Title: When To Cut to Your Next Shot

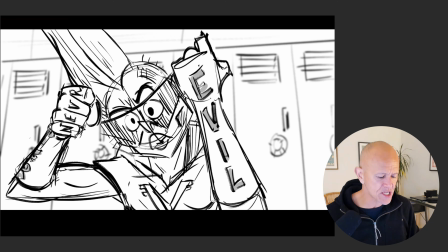(28:40)
So then she punches to camera, and by punching to camera, I threw her in soft focus in the background,
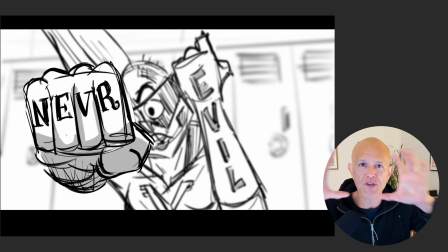(28:45)
even more soft focus to hyper focus the idea and the eyes on these things like that. So if I'm coming towards camera, this is a webcam. It's not going to rack focus at all, but I want to focus the eyes of the audience on these fists.
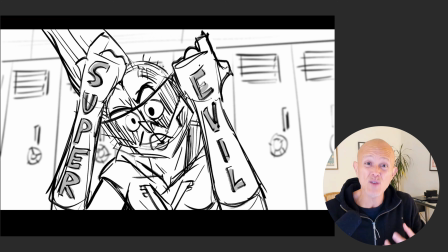(28:57)
So by having her punch each one out individually, we can read them. Never, nice.
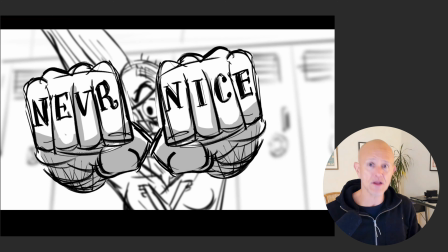(29:03)
So we got that. And then I thought, it'd be funny if there's something on her palm. So everywhere along the line, there's something there that will reinforce the idea that she's a jerk.
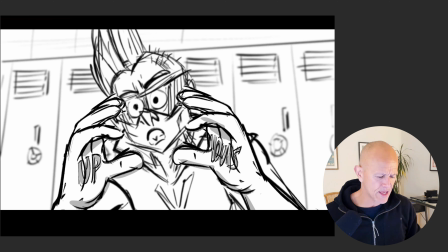(29:12)
Then up yours. And then I thought the last thing, as she brings her hands here, she can pull the lip down.
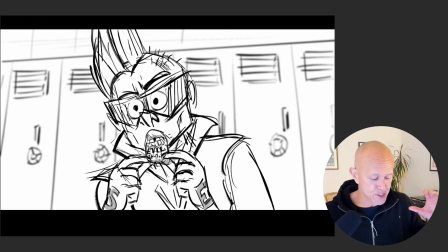(29:18)
All the storytelling I could obviously tell in this medium close-up. So I didn't need to cut. I could tell the story here. And then I punched in, boom, on a big dramatic poof. And then the big part of this is I can't read what's on her lip. So that will necessitate a cut to make the storytelling clearer.
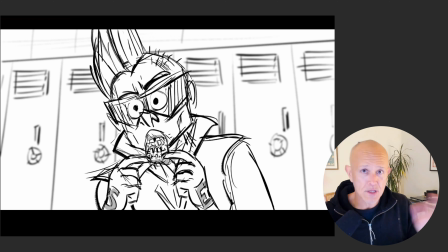(29:34)
And by cutting, like always, We're advancing the storytelling. We're clarifying an idea that we couldn't make very clear in this shot so the audience can follow along with the storytelling.
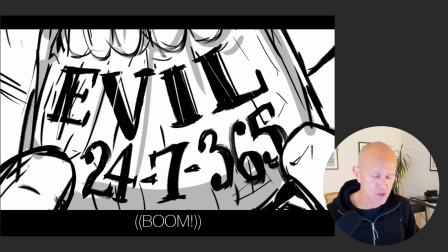(29:44)
So by going even closer and then have a little like a glistening light go over the lip, the moist, wet lip. We have evil 24/7, 365. And this even helps sort of like read the words and highlight this whole concept.
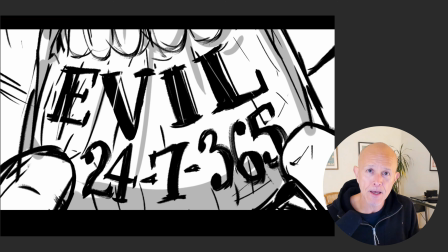(29:59)
And once we finished telling this piece of the storytelling, I had one more idea of her pointing to her back and her Letterman's jacket. I couldn't tell that story point in this shot. So what do I have to do? I got to cut back to the shot that I had already, which is great.
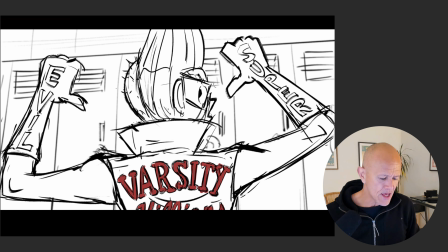(30:13)
I didn't have to draw it again. And I just have her flip around and use her thumbs to point. And then we pan down and we punch in one more time to read the word varsity villains.
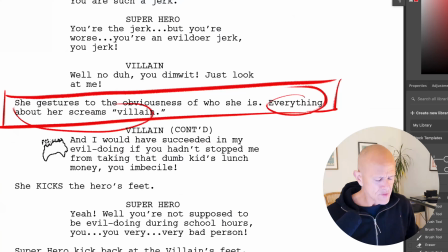(30:21)
So now that I fulfilled all of that storytelling, the next part of the storytelling is that she has a line that says,
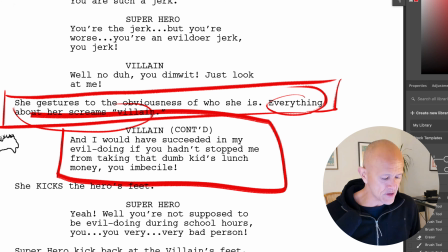(30:28)
and I would have succeeded in my evil doing if you hadn't stopped me from taking that dumb kid's lunch money, you imbecile. So the question is, can I tell that piece of the storytelling in this shot? Well, guess what?
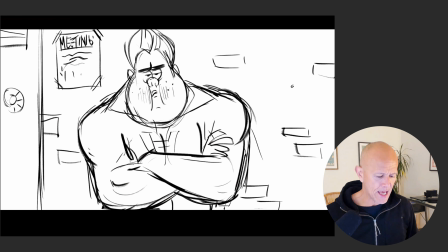(30:38)
I also realized that I needed to have off of this stuff a reaction from the brother.
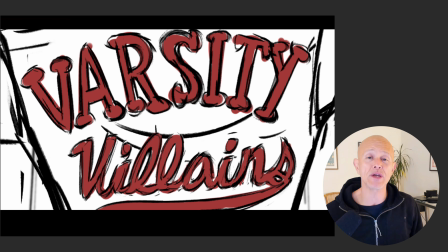(30:44)
Didn't script it, but I realized that reaction shots are incredibly important. We need to get a temperature check of the characters that are in the scenes, the characters that are being addressed to, and that are being affected by what's going on. And so I need to show him reacting to this, all this stuff. Like she's saying, like, look at me, look at this, look at that, look at that.
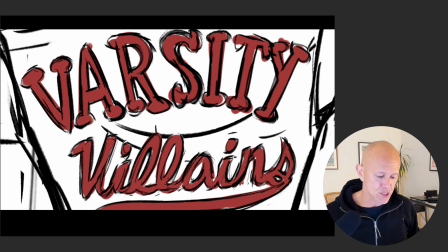(31:03)
Everything about me is screaming, I'm evil, I'm bad, I'm horrible. And we need to get a reaction. What's the appropriate reaction from a sibling who wants to show that he doesn't give a crap?
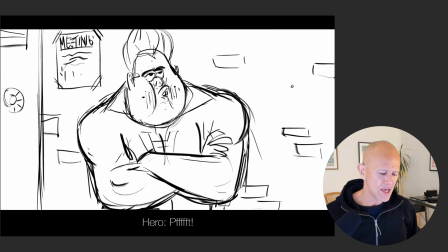(31:12)
Well, you show a guy with the half lids and he goes, like, I don't give a crap.
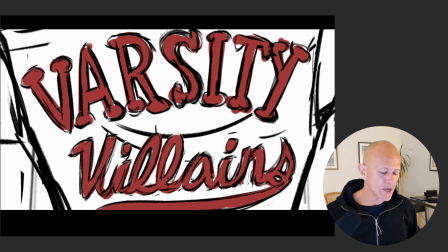(31:16)
I don't care. So I knew I couldn't tell that story point in this shot.
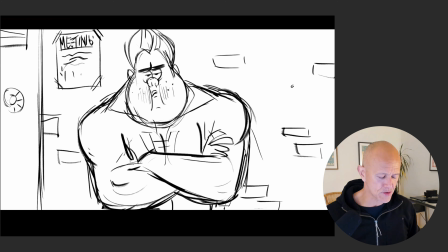(31:19)
I had to cut to a medium close-up of the brother looking on, bored and rolling his eyes and saying, because he's seen it all and he's not giving her any love. He's not validating her experience at all. And from a perspective of conflict, which is imperative in storytelling, you've got to have conflict in your stories.
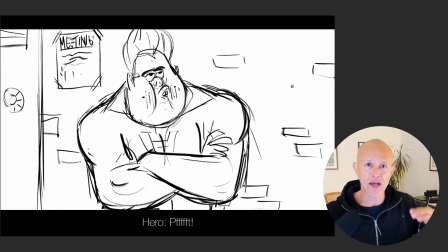(31:39)
Without conflict, you've got nothing at all. You've got nothing that propels the story forward. By him blowing her off, it just kind of gets her a little bit more pissed at him to then continue the next piece of the dialogue.
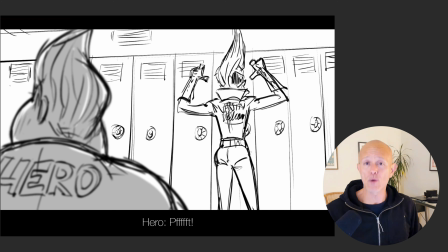(31:49)
So I needed to have her react and say that line, which is, and I would have gotten away with that kid's money if he hadn't stopped me, which is a very Scooby-Doo line. I couldn't tell that in this shot. So I cut to a reverse angle over the hero's shoulder, matching continuity.
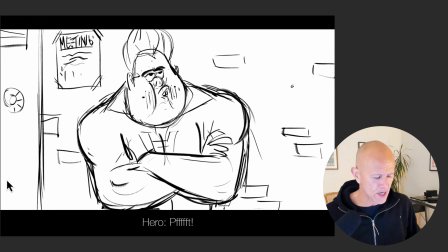(32:03)
He's looking up towards screen right. So I have him looking up here. He's not giving her any love.
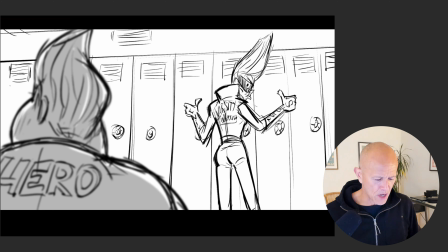(32:08)
And she turns and looks at him, pissed off, like, dude, you're blowing me off. And she starts that line, and I would have succeeded in my evil doing.
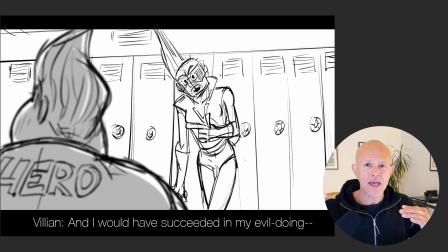(32:15)
And I knew that I wanted to get her to a profile shot of him and about to kick him, but I know I couldn't tell that part of the story in this shot.
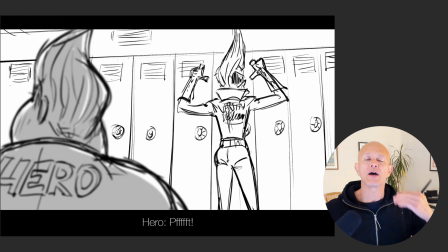(32:23)
And the other reason why I cut to the over the shoulder is I wanted to, again, show their relationship of where they are on the set.
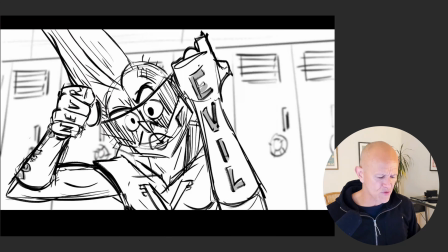(32:31)
Because I was in these close-ups for a while, I didn't have them together in any shots.
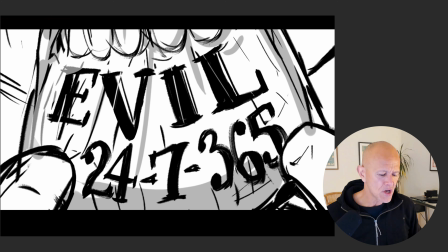(32:35)
And so I wanted to link them again. I'm a big fan of constantly reminding everybody where they are.
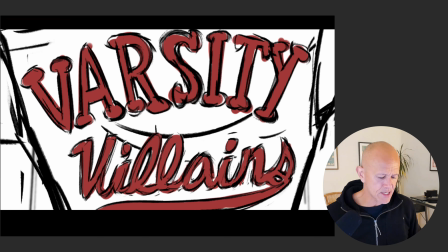(32:41)
Even the shot of him reacting to the varsity villains is a single.